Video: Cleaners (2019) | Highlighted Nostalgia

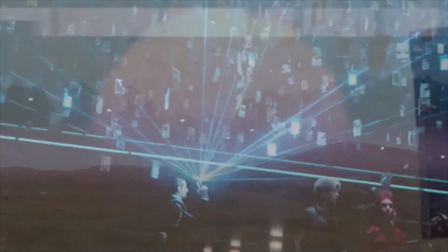(0:02)
the move towards nostalgia in media has always seemed like a lame thing to me.
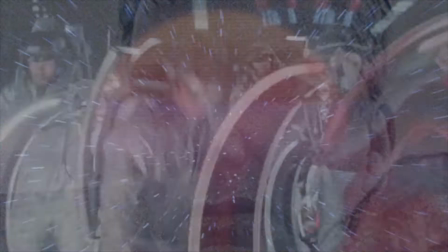(0:09)
The overproduction that happens with this is at its worst when it simply hinders modes of innovation.
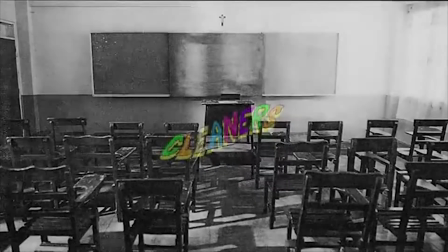(0:17)
I'm happy to say then that Cleaners, the 2019 anthology film by Glenn Barrett,
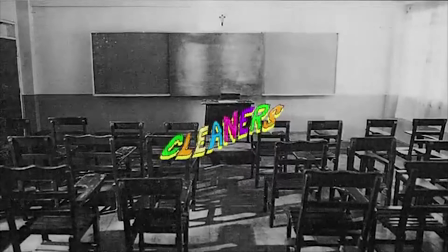(0:24)
is far from that type of walk down memory lane. There is nothing like it I've ever experienced.
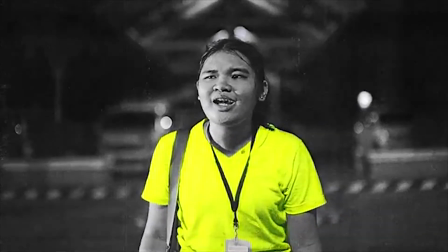(0:30)
At the same time though, everything in it feels so familiar. I've met these people.
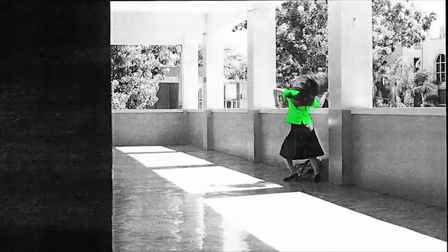(0:37)
I've said these lines. I've heard these stories.
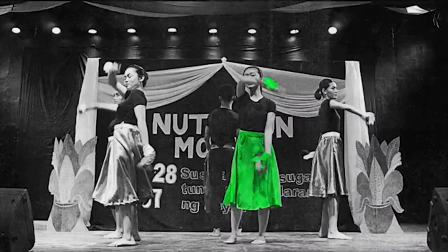(0:43)
It's hard to recall many representations in media being so idiosyncratically Filipino.
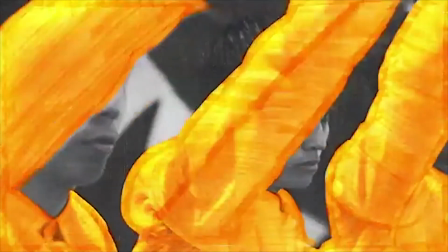(0:51)
It was fun being surprised with how universal the stuff I've been through actually was after seeing this film swing for such niche occurrences. Its rendering of nostalgia is more than the usual, "Oh hey, remember this?" of Hollywood in this decade.
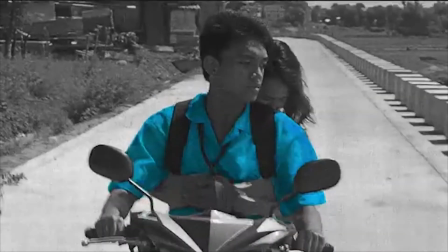(1:08)
A lot of this cuts pretty deep and approaches the anecdotes in a more reflective manner.
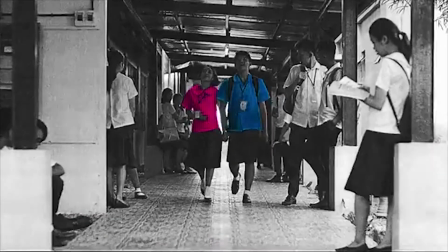(1:16)
Even the way it exists as it does is clearly not for the same reasons that Ready Player One does.
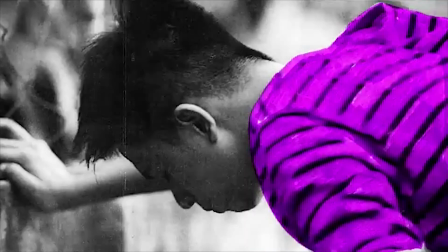(1:23)
It was directed in a way that handled the tone so well considering it was maneuvering around potentially overly sentimental,
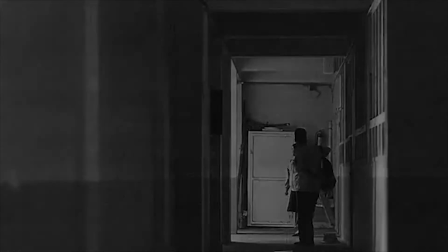(1:31)
corny content with a fair share of touchy subjects. The film was firing on all cylinders.
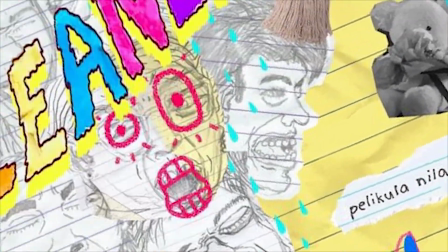(1:38)
I've mentioned the direction, but the sound design, the soundtrack,
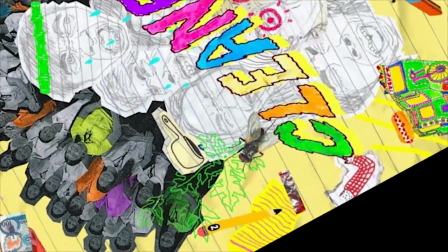(1:42)
editing, the casting was all fantastic and definitely carried their own weight in the company of its headlining art style.
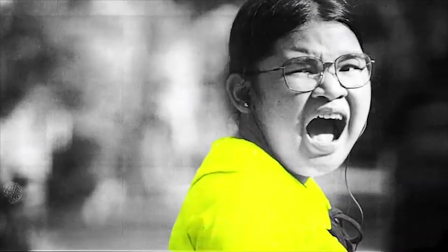(1:51)
But oh my god, the art style in this.
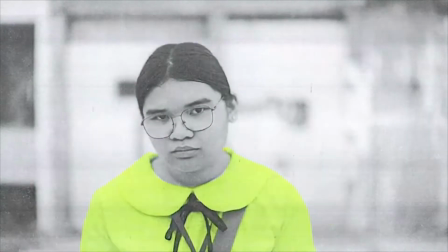(1:58)
Grabe! Look, I'm gonna be honest, I was worried the gimmicky nature of it would get old sooner or later,
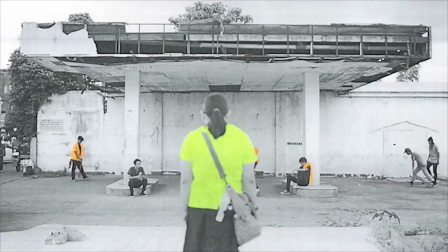(2:07)
but it was so intertwined with the overall tone that every second of it was so charming and captivating.
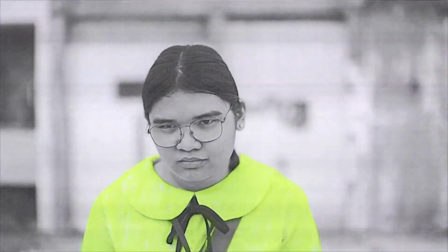(2:14)
In fact, I'd say I could have watched 10 more hours of this. And it's so deceptively simple.
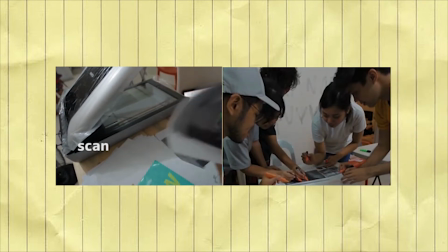(2:22)
Just photocopy and highlighter. It's such a perfect crash of mediums for remembering these stories.
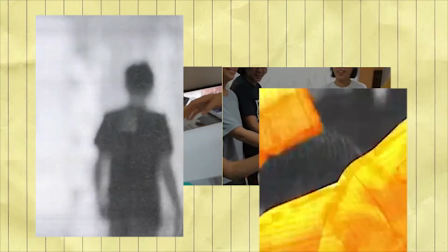(2:33)
The grunge of black and white, and then the untamed highlighters making a flashy mess of it.
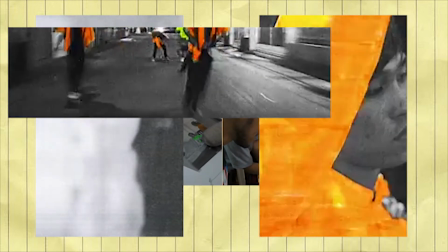(2:39)
The memory-like fragments of amateurly copied still images made kinetic at 8 frames a second.
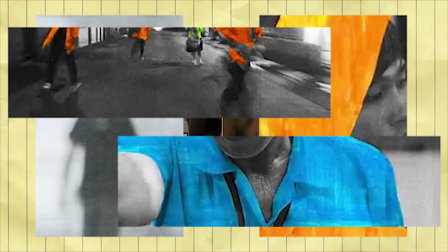(2:46)
And the disavowal of any regularity by the do-it-yourself strokes of color dancing on it.
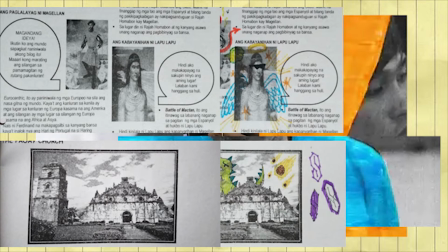(2:52)
The cheap, unpredictable quality of the piece of print, allowing the vivid imagination of people just exiting childhood to color over it.
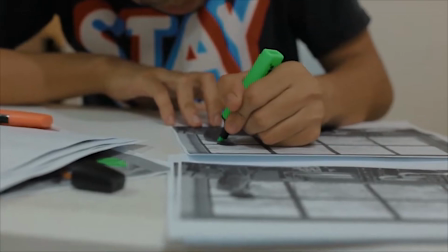(3:00)
It's the ordinary student's simple artistic expression of doodling over textbooks, but extended into the lives of those students.
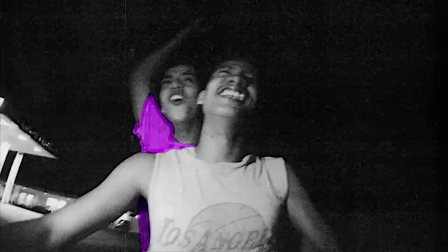(3:08)
It brings the same excitement that enticed Carlos and Junjun to vandalize a brick wall with a creatively drawn penis.
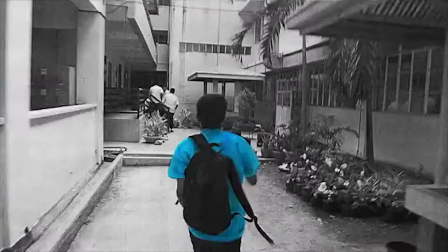(3:17)
And it's trying to color inside the lines, even if you just know that the colors have the energy to just burst out.
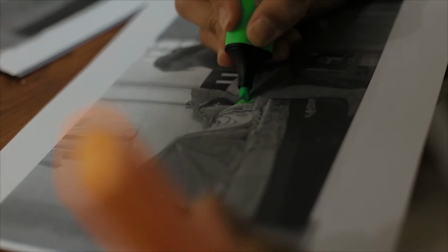(3:25)
The movie takes place at that point after our more anarchic childhood coloring habits.
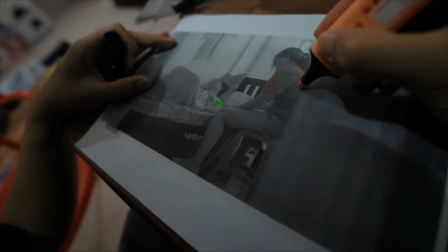(3:31)
They're already being put into these boxes.
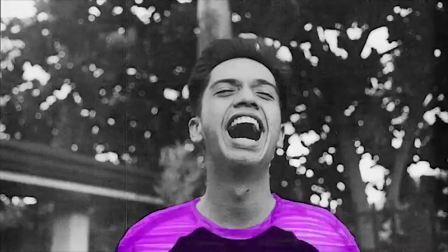(3:35)
We see that especially with Junjun's story, but I think that messy sense of identity is really everywhere here,
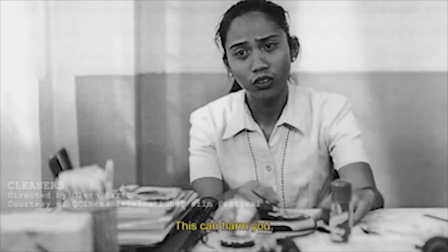(3:42)
and of course, out there in actual high schools.
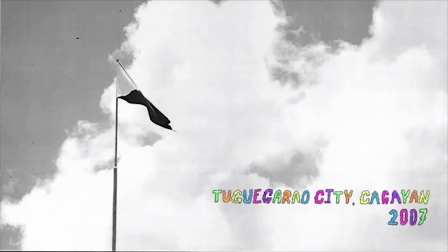(3:49)
And the look it creates is again so characteristically Filipino high school.
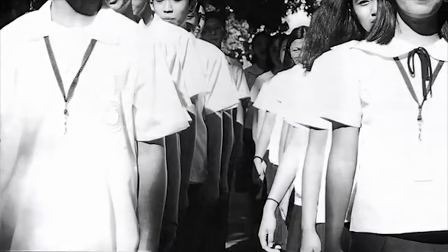(3:56)
It captures something that really can only be said through its images within the context of the story and likely a lot of personal context for the viewer,
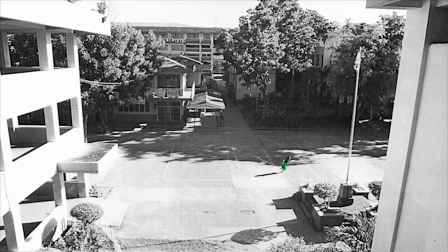(4:04)
which ideally would be someone who went to high school in the Philippines during the late 2000s and early 2010s.